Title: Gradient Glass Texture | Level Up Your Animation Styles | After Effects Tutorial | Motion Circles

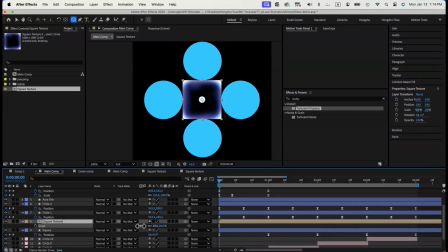Now go back to our main comp, make the square texture the alpha mat of the square layer, and parent the texture to the square shape layer so it will animate with the shape.
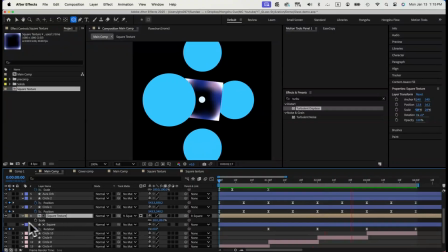This is what it looks like now. Before we continue, I want to share with you an exciting news. Motion design courses just became more affordable at Motion Circles.
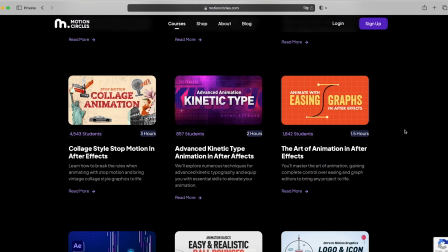With our Motion Insider membership, you will get unlimited access to our top-tier motion design courses, trusted by over 50,000 students worldwide. Time to elevate your motion design skills to become the best animators you can be.
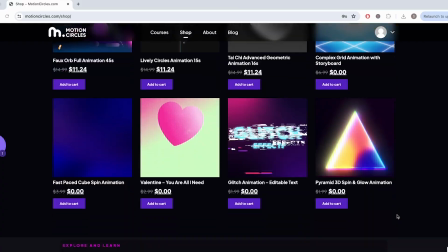As an insider, you will also receive complimentary project files from all of our Motion Circles YouTube tutorials and enjoy an
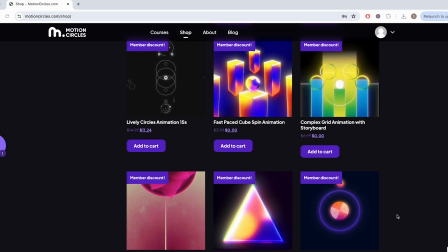exclusive 25% discount on all the other incredible animation projects from other artists in our project file shop. Don't miss out on this opportunity to level up your animation skills while becoming part of our vibrant community. Join us today at motioncircles.com and unleash your creative potential. Next, we'll make a gradient aura animation in the center.
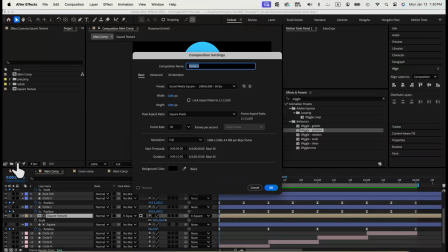Create a new composition in 1080 by 1080. Call it gradient aura.
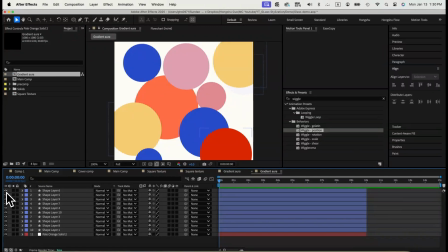Draw a bunch of circle in different sizes and different colors. Apply wiggle position effects. Change wiggle speed to 3 and the amount to 120. Copy this wiggle effect to all the circles.
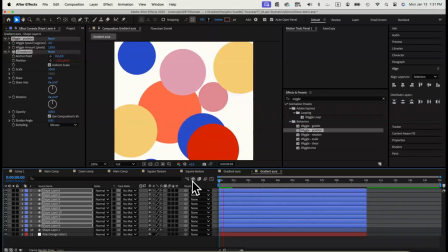Now all of the circles are wiggling randomly in the scene.
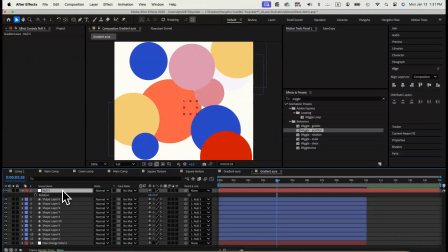Next, create a null object, parent all the circle to the null, go add time times 100 expression on the rotation property of null,
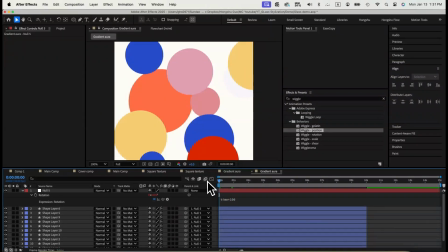so the circles will also rotate from the center of the scene around the null object.
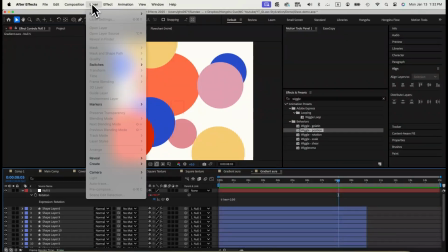This will add another layer of animation onto all the circles. Last thing, add adjustment layer and fastbox blur effect.
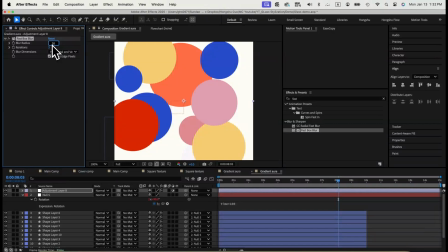Change blur radius to 20 and iteration to 3. Now we have a basic gradient aura set up.
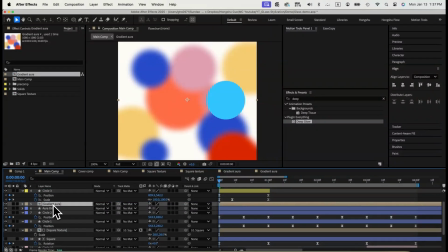Go back to the main comp, use gradient aura comp as alpha mat of our smaller inner circle shape layer,
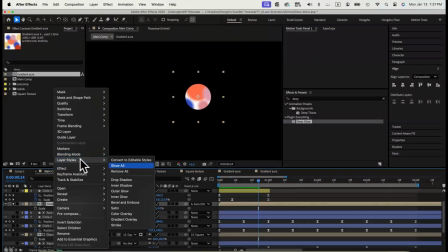parent to the shape layer, then add inner glow and bevel and emboss to the composition.
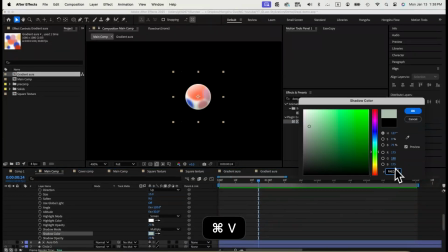Adjust the size of glow and the size of bevel and emboss to make it more 3D looking.
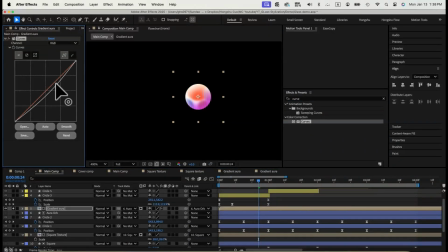Last thing, add curves effect to the comp to drag the brightness lower, and then finish it with a deep glow effect with some fancy glows. This is what it looks like, our gradient aura orb.
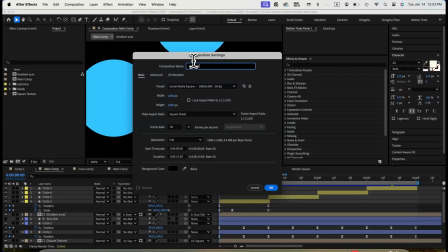Now that we've finished the center part, let's go ahead and work on the texture for the circles. Go ahead, create a new composition in 1080 by 1080 named circle texture. We need to add a couple solid layers. First, create a yellow solid.
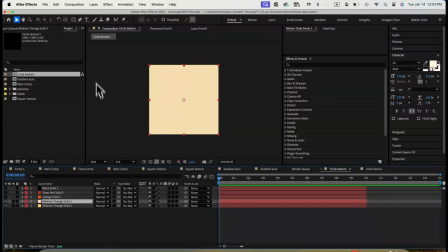Then we'll add a beige solid layer. Apply mask and change feather to 200, so it will only show as a gradient. Then use the same way to add an orange solid,
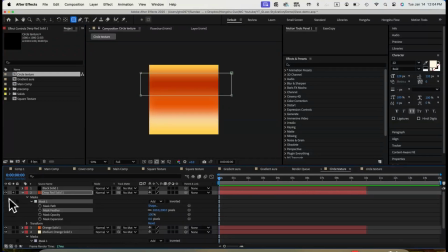add a deep red solid color, and then on the top, we use a dark black color.
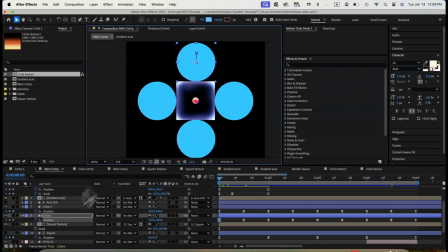This will make up our gradient texture for the circle. Back to the main comp, let's apply the circle texture to the circle shape layer. To do that, use the shape layer as the alpha mat of the texture, and then parent the texture to the shape layer, so they always animate together.
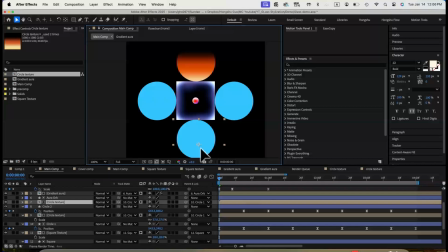Now let's do the same thing to the other three circles. Apply texture to the other three circles.
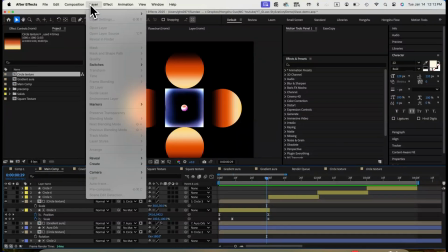This is what it looks like. We're half done. Before we continue, let's add an adjustment layer at the top to make the color more vibrant.
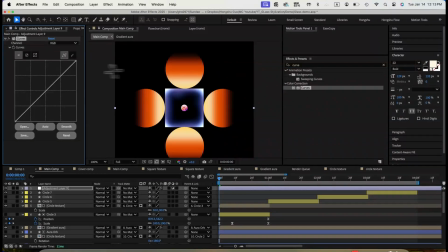Add adjustment layer, add curves effect. Drag the curve down to make scene darker overall.
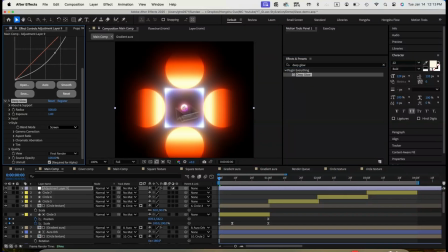Add deep glow effect, change radius to 200 and exposure to 0.3.
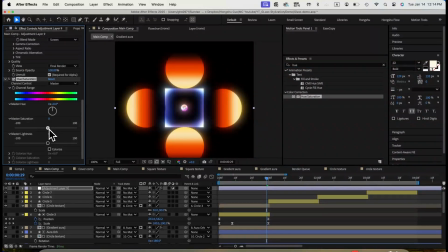Add hue saturation effect. Change the master saturation to higher number, maybe 25, to make it more vibrant. Now the colors are looking better. Lastly, we can add some noise to give the scene some texture.
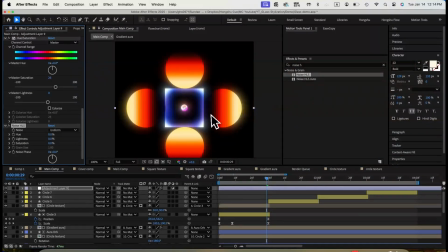Let's add a noise HLS effect. Change noise to grain, lightness to 10%.
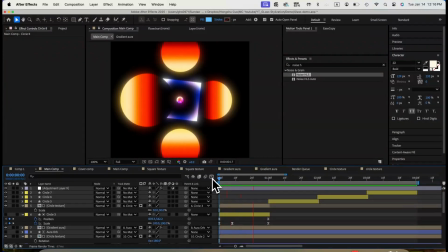It's very subtle, but you can see the before and after of the noise effect. Looking great.